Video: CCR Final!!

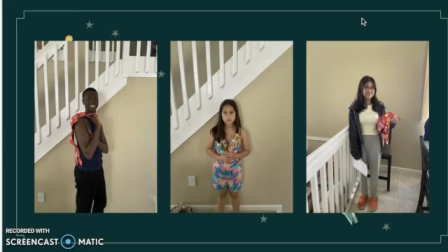249s
And yellow is especially pastel yellow is a really innocent, emotion showing color compared to Jeffrey's, which is just dark blue and black.
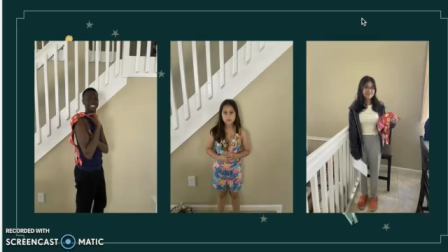264s
Obviously then she's wearing just a sweatpants, monotone color sweatpants, and zip-up jacket. Although Noelia's shoes weren't really shown in the film, they had nothing to really do with her clothing. They were bright orange Crocs, but it was irrelevant.
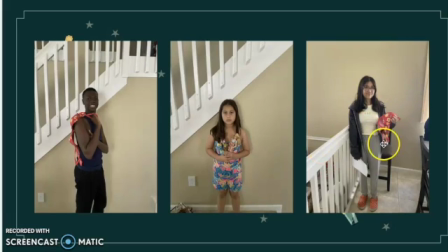281s
But yeah, again, I want to point out the bra and how it stands out compared to her clothing and Jeffrey's clothing, which was done on purpose because we wanted to show the infidelity that the father does.
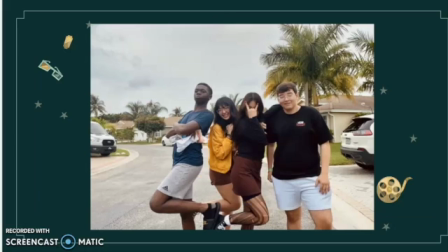295s
Moving on to older Vanity and her best friend Lexi. Lexi is seen here in a, again, bright yellow jacket, and you can't really see her shirt, but she was also wearing like a pattern pastel color top. So with Lexi, we wanted to show her innocence compared to Vanity,
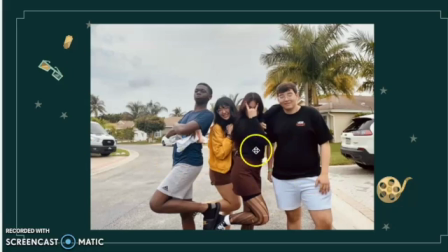313s
who is wearing dark black top, dark brown skirt, and like teared up tights, black shoes, and then on her nails you see a dark red color. That was purposely done to show violence through the red in her nails,
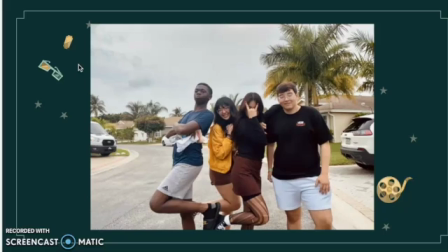333s
black to show just her very dark side, I guess you can say, and then just the brown is just a monotone tone, because compared to her childhood Vanity, compared to little Vanity, it's a drastic change that we see.
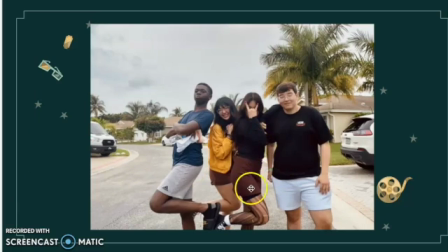351s
Floral pattern, colorful popping colors, to black, brown, and just teared up clothing.
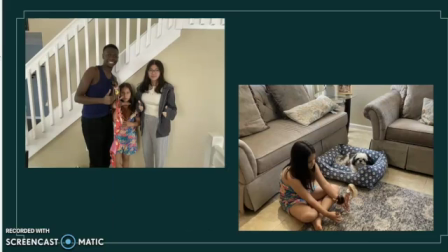359s
One thing that we did to challenge a little bit of the typical film world, I guess you can say, is that we decided to change it up a bit.
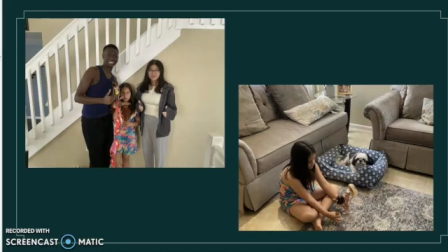371s
When you think about serial killers or psychopathic films, we think of Jeffrey Dahmer or other serial killers, but we never really see any female psychopaths or serial killer films out there. So as a group, we were like, we don't want to do just a boring male,
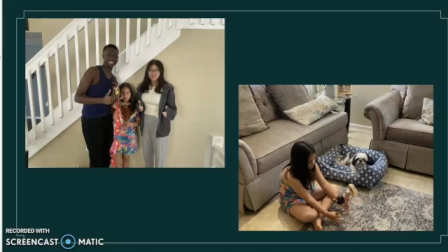391s
like every other film psychopath movie. We decided to do a female take on it, and I just thought it was very unique and just a little challenging, like it challenged the typical film environment. Another thing we kind of use is a little bit of male gaze,
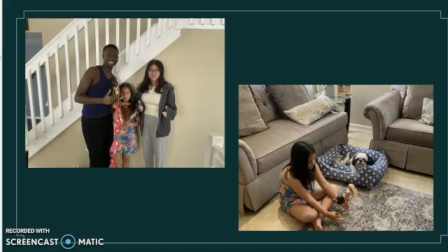411s
as we use the typical dominant male and that overpowers the female, and we show in the film how he literally just wants the mom to just take care of her child, and that's what her job is. So I thought that was pretty cool how we did that.
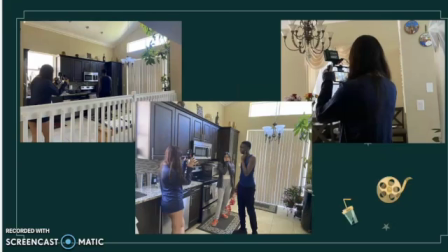431s
So some technical things, I was actually put as the camera director this time due to Kat not being able to be present for our first day of filming. This was a great change from all the other films due to me
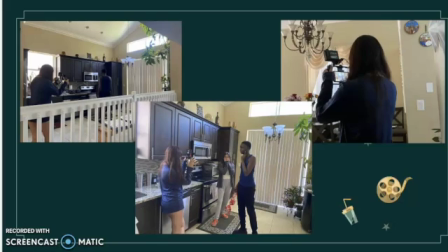450s
usually just being the director and Kat being the camera director. So this was actually really fun. Here are pictures of just me trying to figure out the lighting, the shots that we're going to do,
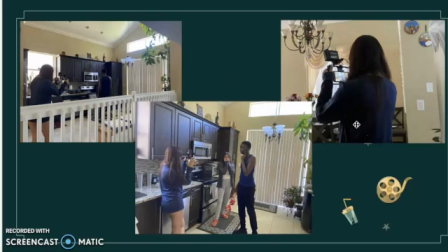465s
and just making sure everything is good and clear. Talking about a little bit of lighting, as you can see in this part and this part, we decided to take advantage of our natural lighting in my house,
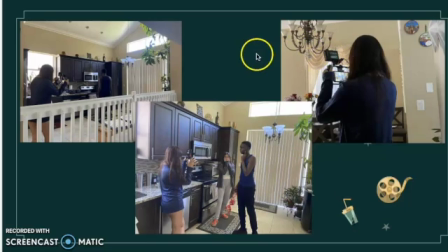483s
The little light that came with the rig didn't really do much other than just making the camera seem a little bit brighter, which was good.